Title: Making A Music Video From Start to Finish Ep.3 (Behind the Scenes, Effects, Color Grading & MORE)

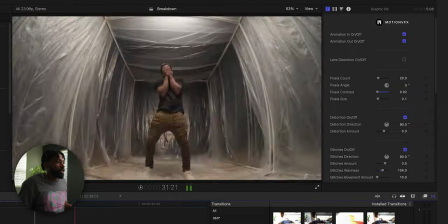That's basically that effect that I have. It's super simple. You can just drag it over top of any part of the video that you want.
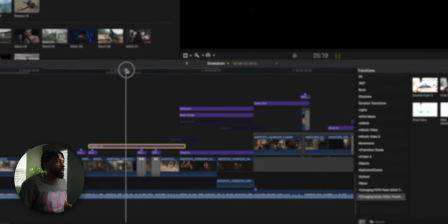Like if I wanted this part of the video to have that same effect on it, I can do that. It doesn't look as cool right there.
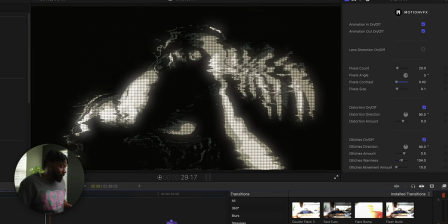I find that it looks really cool with this part right here because I filmed it with a plain black background and he pops off of that so well.
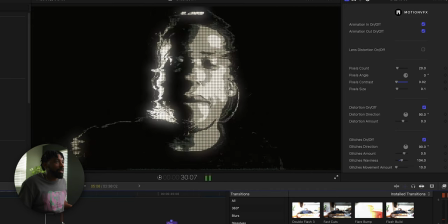So if you plan on using this in the future or picking this up, just keep in mind that you don't want to use it on a messy background because it's just not going to make sense.
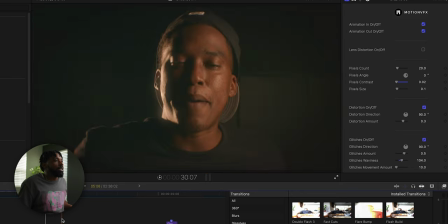It just works perfectly with this clip because we lit him well. He's separated off the background for the most part.
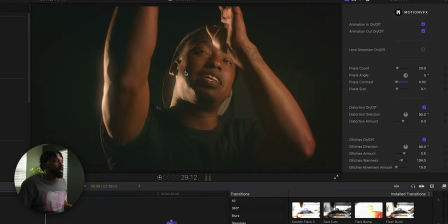And we also hit him with that kicker light back there.
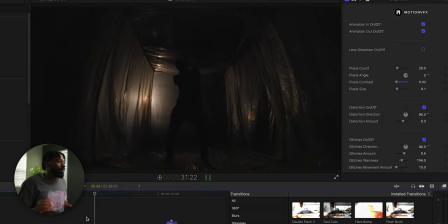And that also helped pop him off the background and make it like, he's easily, like you could easily tell that that's him when you look at this clip, you know, so. All right, let's dive into this color grading. Now this shot was shot on the R5C in Candacy Log 3.
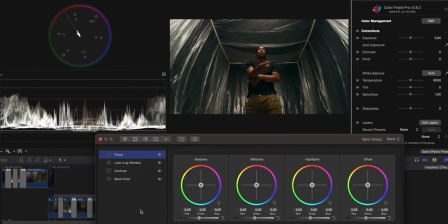And this was like my hero frame. This is like the color that's based on the entire music video, which is like this wide shot with the TZ Artisan lens.
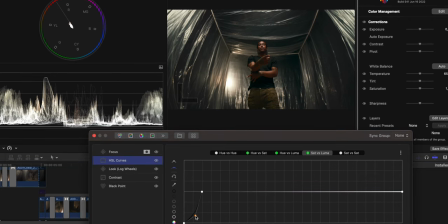And I just want to click through my layers, my color grading layers and just kind of explain like my process of color grading i won't go super in depth because it takes
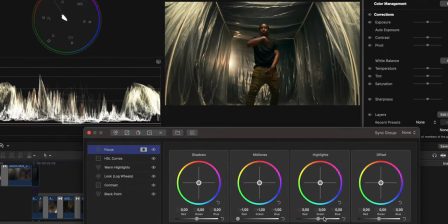forever to color grade and you know that if you color grade it's a lot of tweaking it's like it's a lot
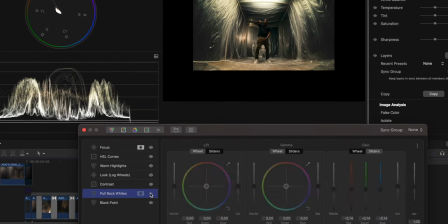of you add in too much saturation remove the saturation blah blah blah so i'm not going to do a lot i'm just going to show you guys what's happening so these
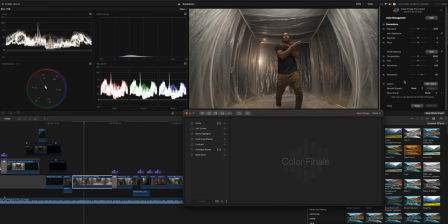are my layers i color grade with color finality inside of um final cut pro 10 and uh added some sharpness to the
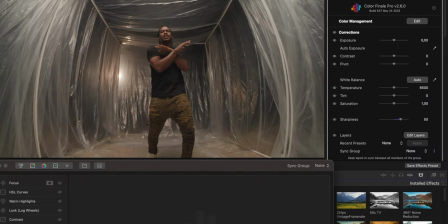overall scene around 50. just i want this to be like super crispy looking so first things first i dropped
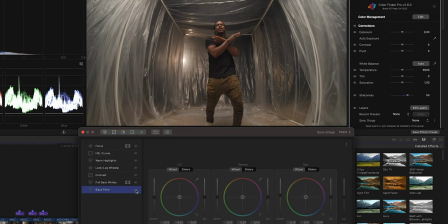in a color wheels layer and this is what i like to do i like to get my black point and my white point to where they where they will be in the music video
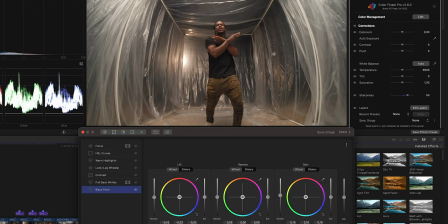so this is like a slight contrast just to get my shadows where i want them to be just to get my highlights where i want them to be and um it's basically just pulling down my lift up in my game a little bit right here you can see these adjustments but i noticed
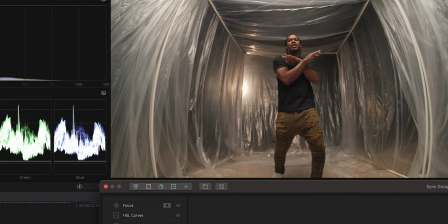that this light right here was uh just popping a little bit too hard so i wanted to pull like my purest whites back so i dropped in another color wheels
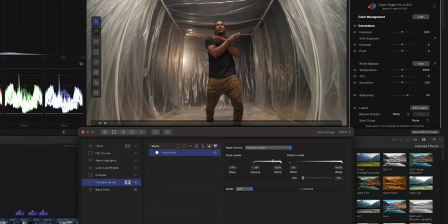layer and I added that image mask onto it and this image mask basically just pertains to the brightest brightest like the brightest brightest
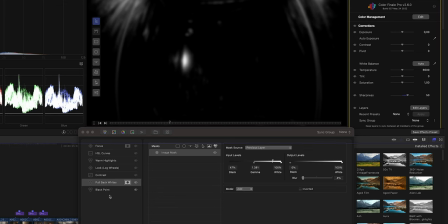parts of the image you can see right there it's pertaining to that light back there and I just basically I pulled my gain down for
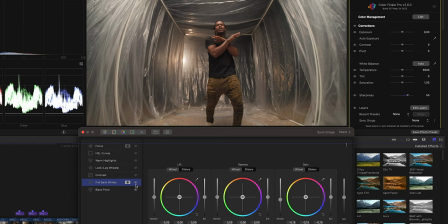that so do before and after on that you can see it's pulling that light back I don't really want it to be super overexposed back there when it's
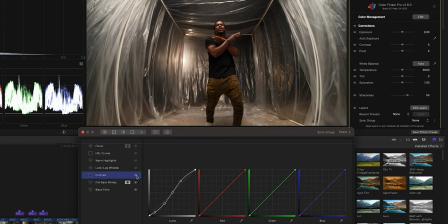flashing then is the overall contrast to the image these are the points that I added into my contrast curve and I make sure I added it to luma preserving because I didn't really want the additional saturation that adding a curve typically gives to your footage.
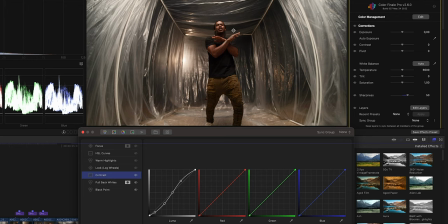So I locked my midpoints to where they were. I found that the skin tones and everything in the middle was perfect. I just wanted to add a bump to the shadows and also to the highlights but leave the skin tones where they were. I find that that looks really good right there. And next is the look.
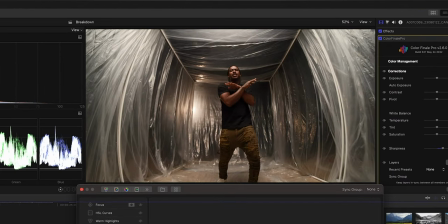Now Now, if you just look at this shot as is, I filmed this on the warmer side because we have a contrast in the lights. The actual key light is a little bit cooler than the kicker light that we have coming through the back of the hallway back here. And I filmed this on the warmer side because I know I want the skin tones to pop.
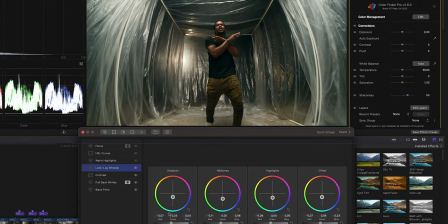And what I love about this look is that it's basically just me dropping in a log wheel and just adding teal to pretty much every single channel. My shadows, my mid-tones, my highlights, and also my offset. And I honestly like this as is. I think the fact that I filmed this on a warmer side just made this work like this could be totally fine for a gray, honestly Um,
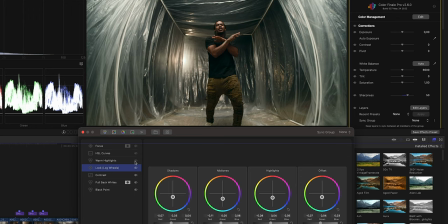but me personally, I don't really like white whites like white whites don't really like they don't really speak to me I love like warmer highlights. So what I did was I dropped in a color wheels layer And uh on my highlights in my game. I basically just dragged that up to the yellow side You know, I just wanted that to be a little bit warmer
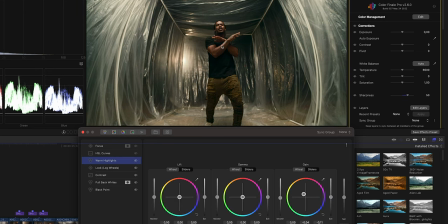And that just kind of offsets the image a little bit We got some nice teal undertones and a t-shirt and all the black areas and also around these areas here where we have these warm tones and that's just giving us a nice contrast in color. Next thing is the HSL curve and I have a couple different adjustments that I did here.
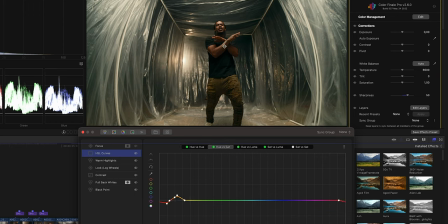First thing was I wanted to pull the saturation and the skin tone out a little bit, but I also wanted to keep the saturation in this light. I didn't really want to lose the saturation in this light by pulling the saturation out of its skin. So that's just this adjustment right here.